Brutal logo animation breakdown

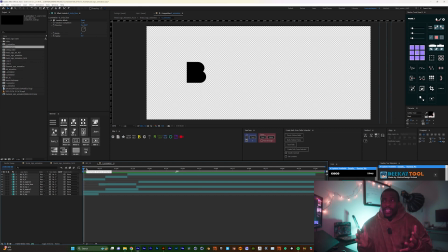(3:56)
So if you don't know, if you've never heard something called match cut, this is a great example of a match cut, because match cut is really, it makes your animation looks complex.
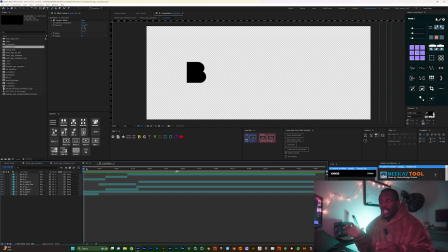(4:12)
Meanwhile, what you're just doing essentially is just you're picking two different animations, but they're sort of two identical animation, and you kind of cut between the highest velocity at which that animation is playing out.
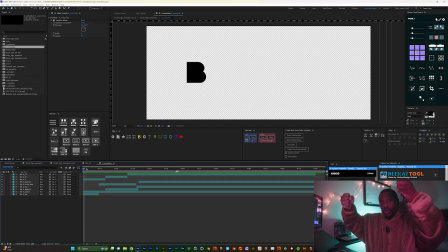(4:30)
So for example, if I had a ball and a cube falling at the same time, I want to make sure they are at the same velocity, right? Obviously, because this is a ball and this is a cube, and I wanna cut between them.
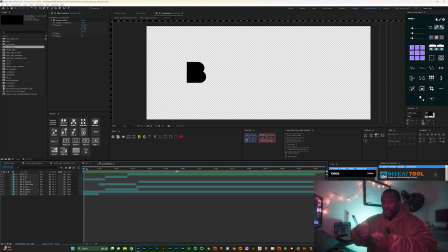(4:45)
I want to do a match cut. So I'm gonna have both going the same direction, and what I'll do is, at the point where it's supposed to land, that's when I cut to the next, so from circle into a square.
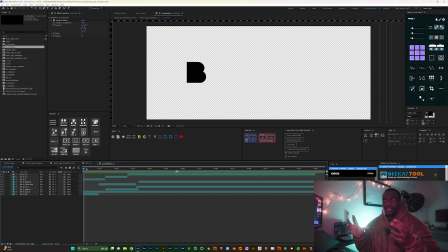(5:01)
So that's why it tricks the eyes, makes it feel like, oh, there's sort of like a moth. Meanwhile, it's not. So this is a great example of that. As you can see, you see how the ball goes from black, it turns into orange, and you can see the other
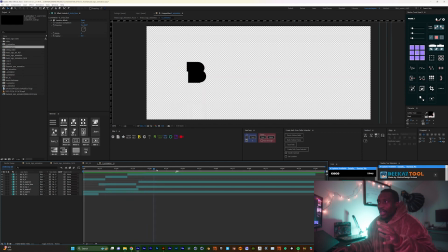(5:21)
sort of shapes I just created. But anyways, let's just go through each of the layers. So what I did here is, we have the bee. So I broke down the bee into different parts, and each of the parts, this is a circle here.
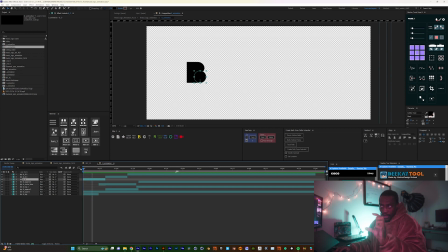(5:37)
So the circle comes out of the, sort of the back of the bee there. And then the other shape, sort of, I used, what's it called?
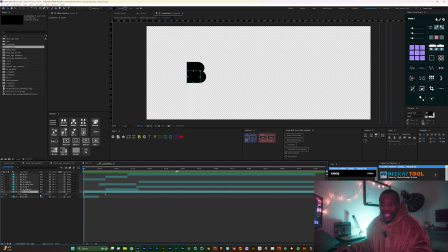(5:51)
I used the scale. So I animated the scale, but instead of animating it proportionally, I unchecked the proportion so that I can only animate on the x-axis.
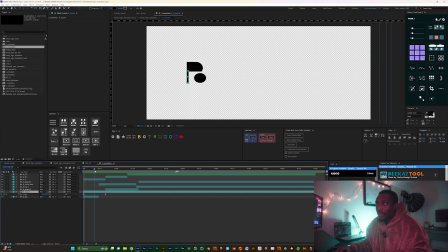(6:05)
So as you can see, it animates from here to the back, and same thing for the top one here. And we have the circle kind of squishing in, and then it jumps. So we create sort of an anticipation for the circle.
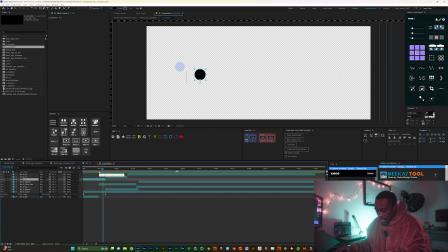(6:25)
So if I click on the circle here and I press U to show all my keyframe, you can see I was just playing with the scale. So I kind of like, squash, and then kind of, jumps up, and that's where you animate the position.
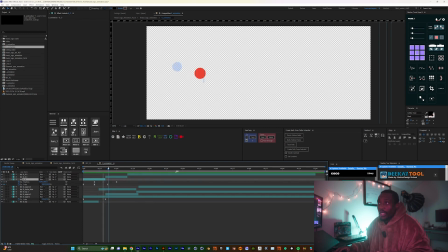(6:45)
So it's going from down to up, and then when it gets up, it cuts from that into the same circle, but now the color is changed. So it tricks the eyes to make it seem like, oh, there's sort of a moth. It's really all we're doing here is just a match cut.
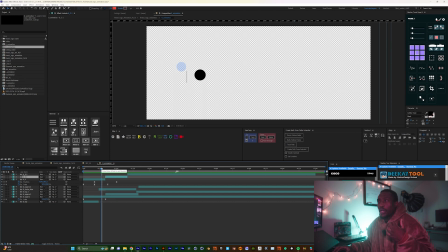(7:04)
So it's something that you should keep in mind if you wanna make your scene look a little bit complex. And as far as these colors here, it's the same circle. All I just did was added a
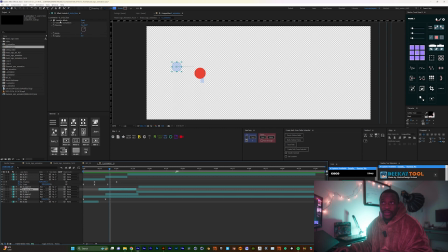(7:22)
transition, which is Venetian blinds. So what Venetian blinds would do is, you can see if I increase the width there. So it basically takes your shape, and then it adds sort of, it converts them into like lines.
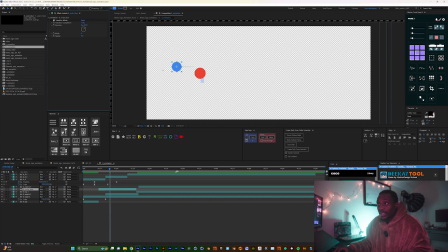(7:40)
It's supposed to be a transition, but you can use it however you want. As you can see, if I uncheck it, I get the solid circle. But if I add it, and then it becomes this. So, and you can always play with the directions.
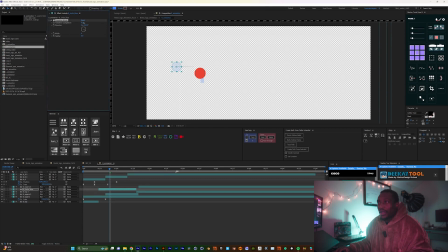(7:55)
You can see right here, you can play with its transition complete or whatnot.
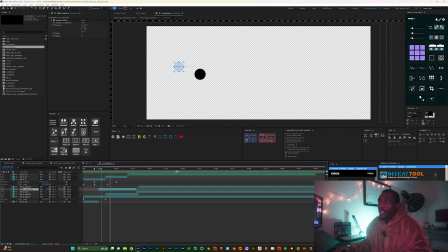(8:02)
So let me just undo that. So like I said, all I'm doing is just match cuts, and they come back to same position at the end. So that's really it for the bee.
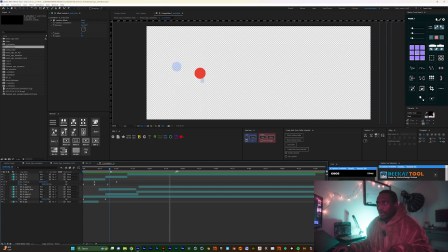(8:18)
It starts from what the bee is, does all these paparazzis, and then comes back to its state.
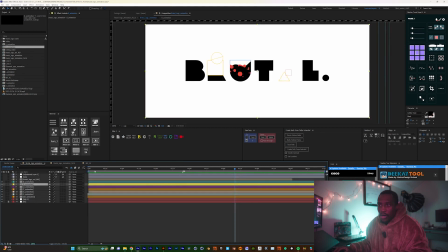(8:26)
So let us go to the next one, which is the R. And if I double click on the R animation,
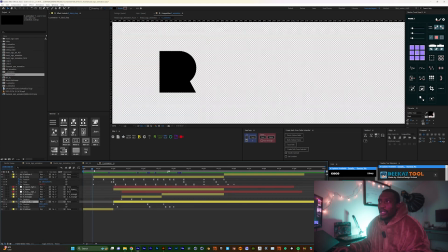(8:34)
you can see right here we have the R. So I kind of like just break it down, created different colorful shapes. So you can see I created a circle, added an ellipse to it.
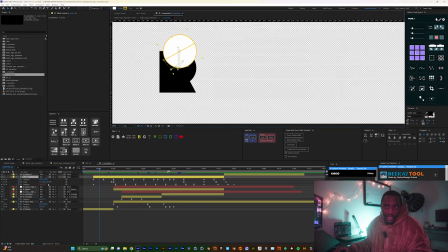(8:50)
So if I click on it, and we will see here, we're playing with the position, the scale, the rotation. So you can see it cuts from the black,
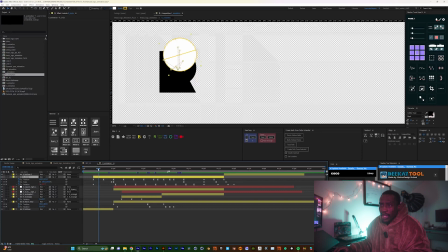(9:06)
introduces the colorful shape with the yellow and white, and then we animate its position up, and while it's going up, we animate its rotation, and then as it falls back down,
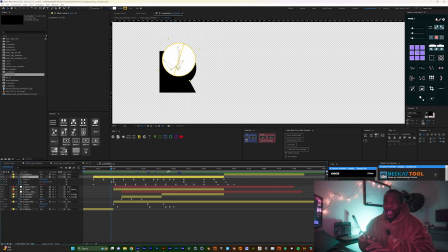(9:20)
it becomes the entire R in black disappears, and then, which is again a match cut, it disappears, and it tricks the eyes to make it seem like, oh my god, that seems like a complex animation.
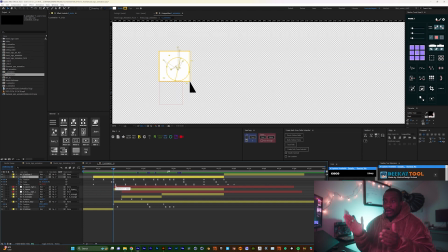(9:34)
It's not. We're just playing with we're cutting from one layer to another layer. So like I said, we animate a scale from 100, and then you see it becomes smaller.
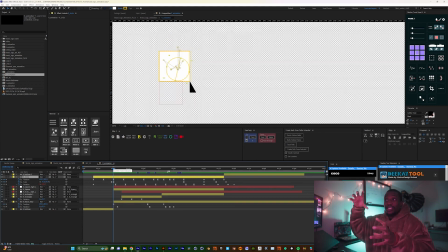(9:48)
Then I introduce a square, which the circle falls inside the square, and once it falls, the square, tilts to the right, and while it's tilting,
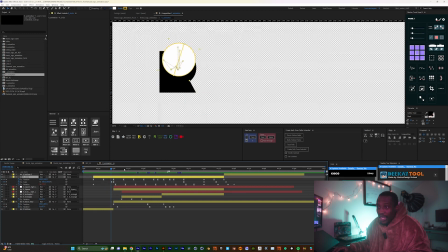(10:03)
you can see the small part of the R here also reacts, and then it jumps up. And all I'm doing as far as that is just scaling it up, and then I change its anchor point
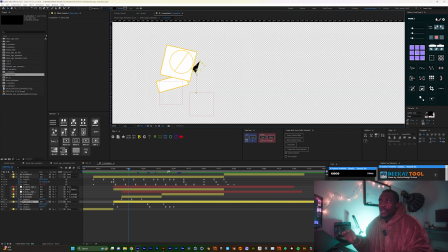(10:19)
to the edge, so I can rotate from that perspective. So yeah, the circle is still within the square.
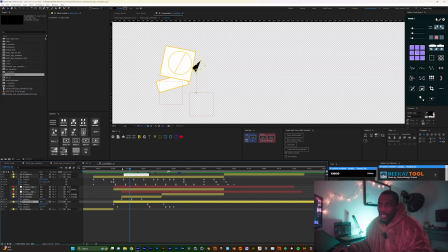(10:34)
It's kind of like just moving around inside the square there. They're really easy stuff that you can do. And then we introduce this rectangle right here.
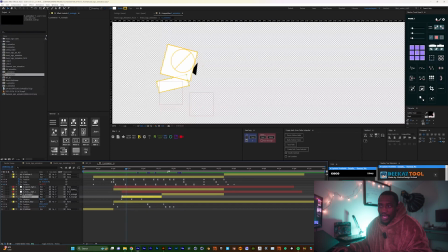(10:47)
So what I did with the rectangle is, you can see I animated its rotation from this anchor point. So it rotates to the left, and then when it comes back, it rotates to the right.
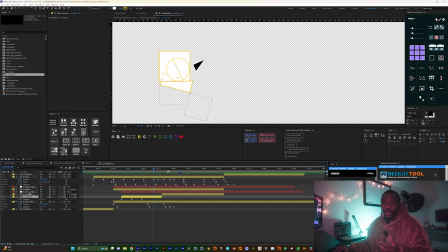(11:02)
So to rotate it to the right, what I did is I introduced a null and parented it to to that edge right here, so that I can control the left leg and the right leg individually, separately.
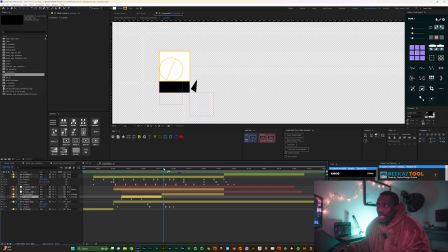(11:19)
So yeah, it comes back, it rotates, and then by the time it falls back, it becomes black again. And you can just see how you can make your scene a lot complex than it looks. Like you do very minimal work,
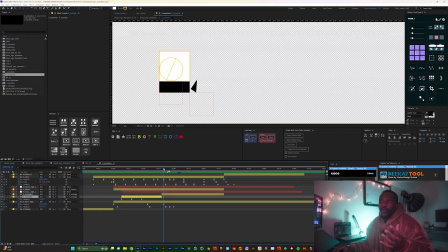(11:37)
but you make your audience feel all amazed and all that paparazzi. So when this falls back, I animated its rotation to just give it some sort of
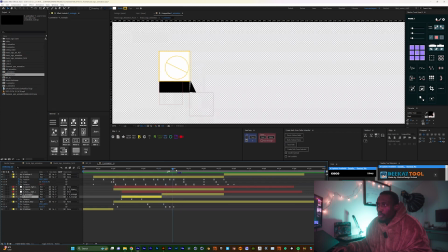(11:52)
secondary animation right there. So when it falls, boom, then it's like bam, bam, just to make it look cool. And you can see, to add more dynamic to and sort of like a secondary animation to the circle, it still continues to rotate.